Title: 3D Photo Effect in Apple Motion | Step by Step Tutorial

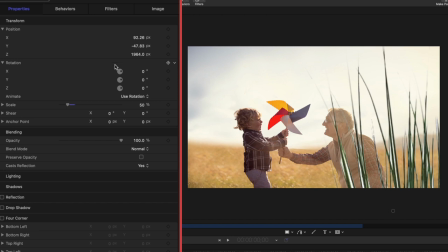[12:24]
So I'm gonna bring it way forward on the Z-axis, and then I can bring the scale down a little bit. And you can see this grass is like very green looking.
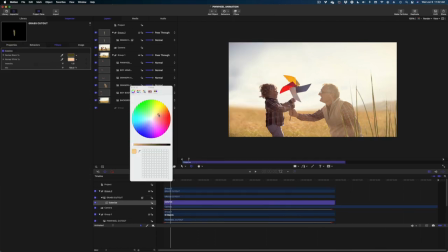[12:32]
So I'm just going to apply the colorize feature and I'm just gonna make it a little more yellow to match the grass that's already going on in the photo.
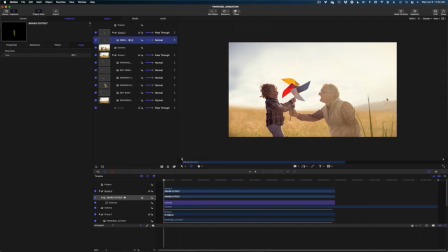[12:41]
So next, to make it look a little more realistic and part of the frame, I'm gonna add a blur to it.
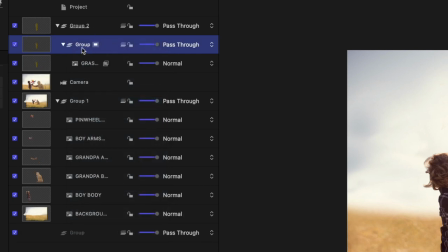[12:45]
But first I'm going to group the grass. It's gonna give me a nicer blur if I apply the blur to the group as opposed to the actual grass itself.
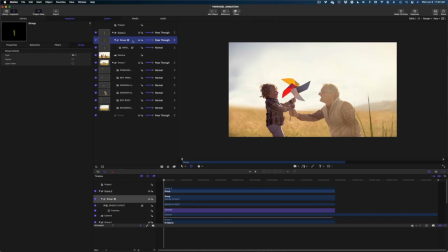[12:54]
So now I'm selected on the group, not the grass. And I'm gonna head on over to filters.
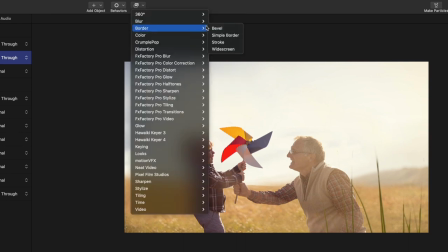[12:59]
Blur, and we're gonna choose a Gaussian blur.
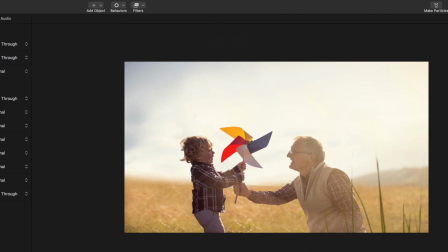[13:04]
And that just softens it up really nicely and really makes it look like it's part of our image. And I love this. I love putting things in the foreground when I do photos like this. It just adds so much more dimension.
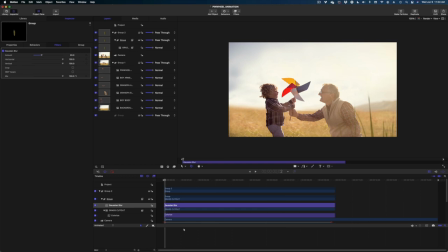[13:17]
So you can see as I scrub through here how that grass is looking. I love that. Okay, last step is we're actually gonna add like some kind of like fluff blowing in the air, almost like the little like seedlings from dandelions or something like that.
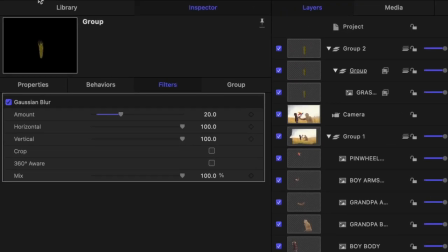[13:35]
So we're gonna head on over to the library and we're gonna go to particle emitters and we're gonna
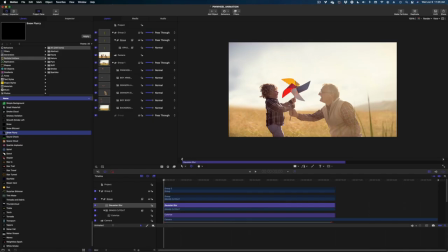[13:41]
find snow flurry and we're gonna grab this and drop this in at the top of our project pane.
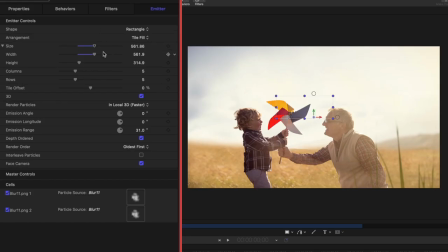[13:48]
Let's head on over to inspector and we're gonna change the width and height to really fill this frame. Make sure it's covering our entire canvas. And let's just make some adjustments to this emitter. Let me show you what it looks like now.
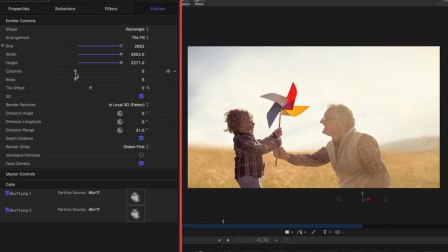[14:02]
I want more flurries, so let's just raise the number of columns and rows. There you have it. We really brought this stock photo to life. I think it looks pretty magical. I love this effect. If you loved it too, make sure you give this video a thumbs up. Hit that subscribe button, ring the bell so you never miss one of my uploads, and I will see you again.